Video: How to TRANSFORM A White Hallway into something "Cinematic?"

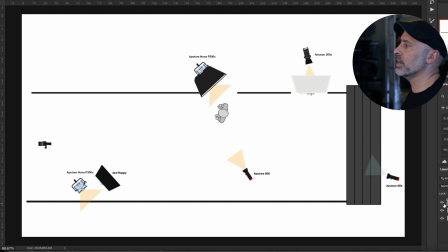4:07 And this right here is essentially the lighting schematic that I came up with. And I think it's really important to understand when you're lighting a scene like this, I think it's very, very important to make sure you light the background first before you come in and light your talent.
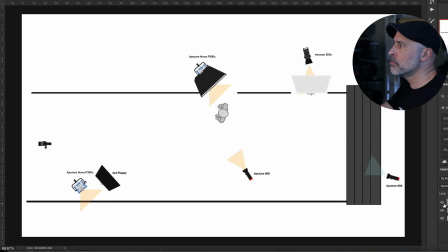4:23 You kind of have an idea of how you're going to light your talent, but don't neglect your background. It's super, super important for how you tell your story and how you light the scene. So whenever I'm in a situation with a big scene like this, I'll always try and get my widest shot frame first, and I'll light for that.
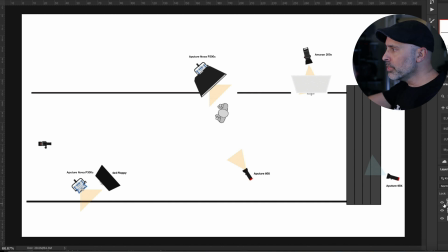4:38 I'll light for the environment, and then I'll finish off by lighting for the talent. So in this scene, the first thing I want to do is I did want to make it feels like it's at night. It feels like it's before performance. So what I did is I basically turned off all the lights, but I still wanted I didn't want it to be in a completely dark hallway.
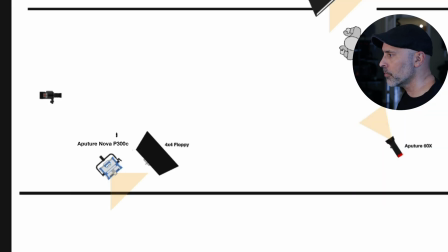4:54 I wanted some light in there. I just wanted a little more cinematic and dramatic. So the first thing I did is I came down the hall here and I took an Aputure Nova T300C and I just bounced it actually into the white wall.
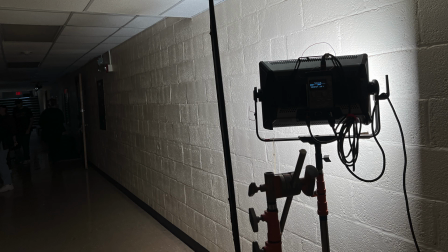5:07 And what happened is that light bounced into the white wall and then it would bounce back,
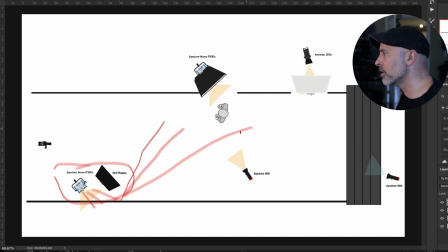5:12 and I knew the spread of it would kind of come down the hallway like this and give me some reflections on the walls.
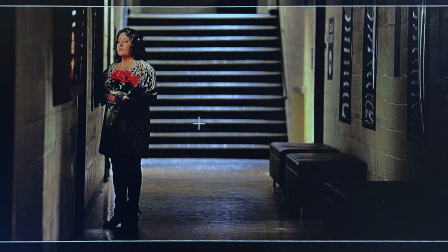5:21 The paint was very, very shiny, so I knew I'd get some of that, but I didn't want to completely blow out the thing.
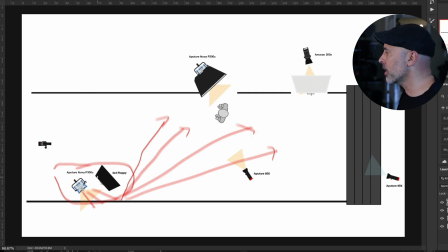5:26 Remember, I'm trying to go away from the white wall. So the other thing that was really, really important is, in addition to the Nova,
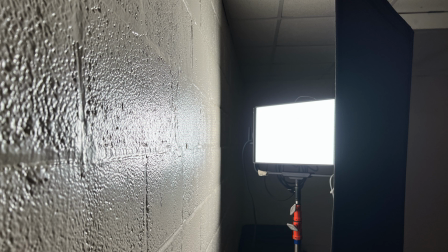5:32 I made sure that I put a floppy right here in front of the light.
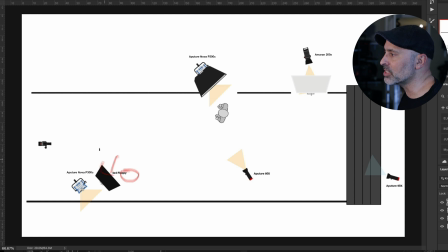5:38 And what this allowed me to do, it allowed me to flag the light so it's not hitting the wall right here, which I didn't want it. I just wanted it to come down and start bouncing down this way. And that floppy was a key ingredient in controlling the night.
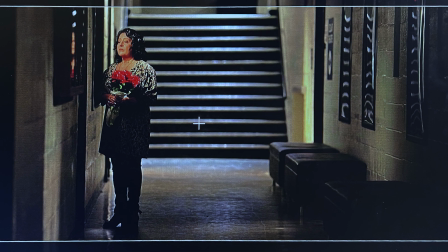5:53 And that Aputure Nova 300C was open face.
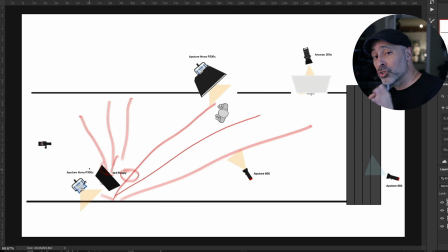5:55 I had it set and I bounced it, but that key floppy was so important to keeping the light controlled exactly the way I wanted it bouncing down the hall. And after I did that, I wanted to do some more things where I controlled the hall and added some depth.
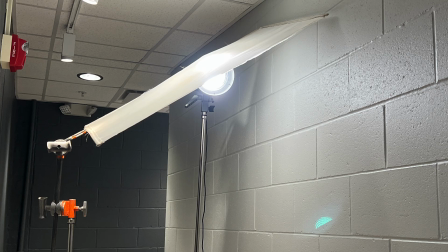6:07 Now, this hallway here, I cut off the overhead and I put an Amaran 200X and I put a silk over it and I just basically bounced the silk.
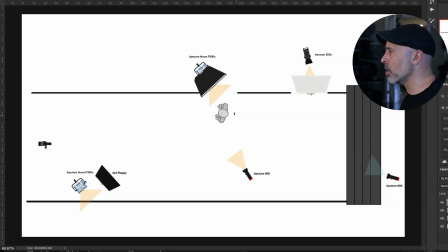6:15 And what I really wanted is I wanted behind my character, I wanted to have just a little arc of light kind of illuminating this little area here, providing some depth. I knew there was going to be dark shadows here. I was going to have a pool of light here. And I really wanted this area right here to kind of give me some contrast.
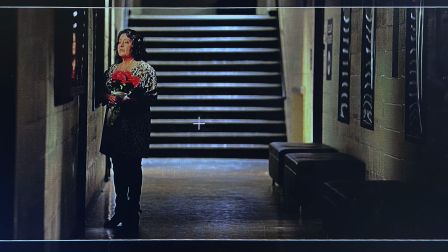6:34 So I wanted to go dark, but I wanted to kind of pop up a little light behind it. And I had enough space between my stairwell that I could have a little more darkness.
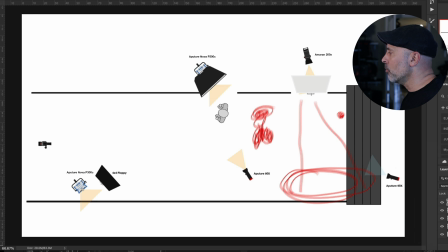6:42 And then this is the important thing. After I did that, I went up the stairwell and I made sure to put an Aputure 60X at the top of the stairwell. And here's the thing, the 60X I set to daylight balance. I just wanted to get a little bit of blue light sort of kissing and touching the stairs here.
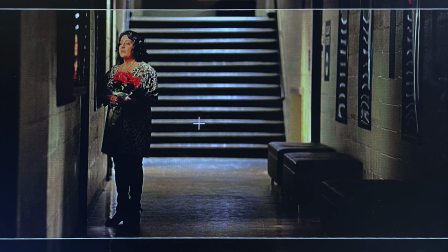7:01 Color contrast is really important.
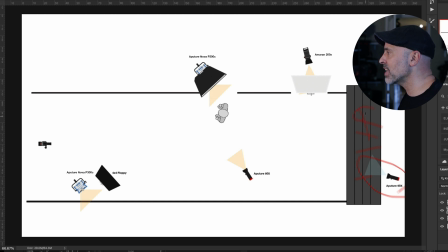7:03 I shot this scene as a tungsten scene, so I just wanted to make sure that I had some blue light in here that provided color contrast to the scene. And due to the fact that I was shooting all the way down the hall down here with this 135 lens that compressed it,
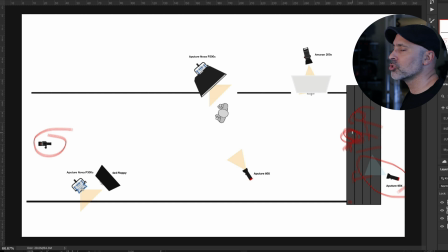7:18 it made sure that the light that I put on these stairs would add a bit of texture and be part of the scene. So I knew it would all be kind of together. Now, once I did this very simple lighting design for the hallway, then I could start really focusing on my talent. Now, as I said up here, remember the talent is isolated. She's isolated.
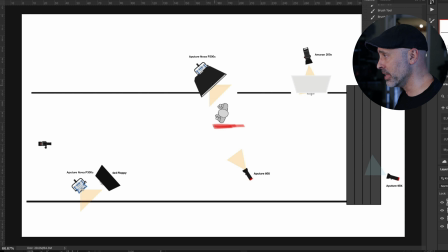7:37 So what I wanted is I wanted the main source of her key light to be coming through this window that was above the door that she was looking at.
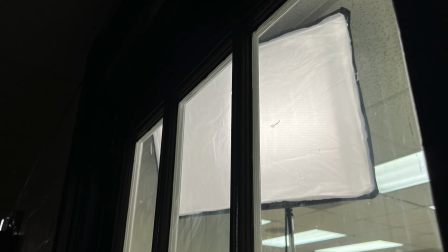7:44 So what I did is I took another Aputure Nova 300C and I just put a softbox on it and I took it as high as I could to the ceiling,
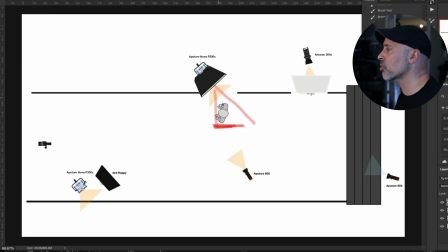7:51 and then this light just sort of paints her as she's sitting there.
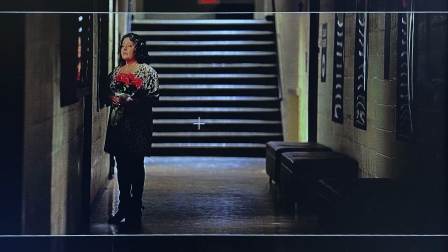7:56 It's the light, it's the warmth, it's the thing that she's striving to.
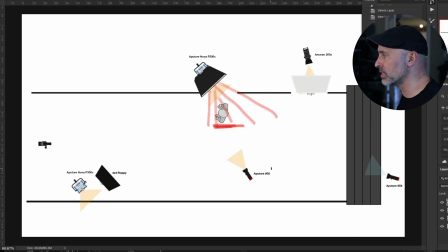7:59 And then really the last thing that I did is I just took one more Aputure Nova 60X and I just put it here in the ceiling.
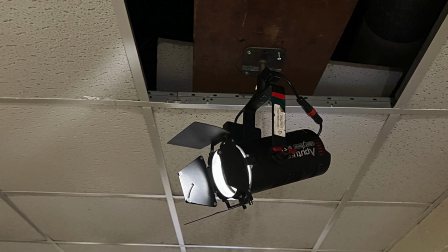8:07 We just basically took an apple box, put it up in the ceiling, and hung it from there.
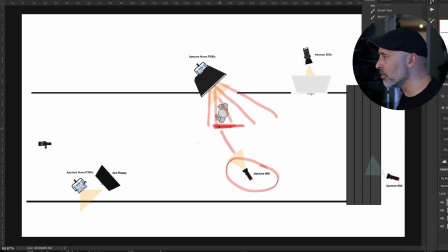8:12 And what was important here is this one was very, very important to hit her back.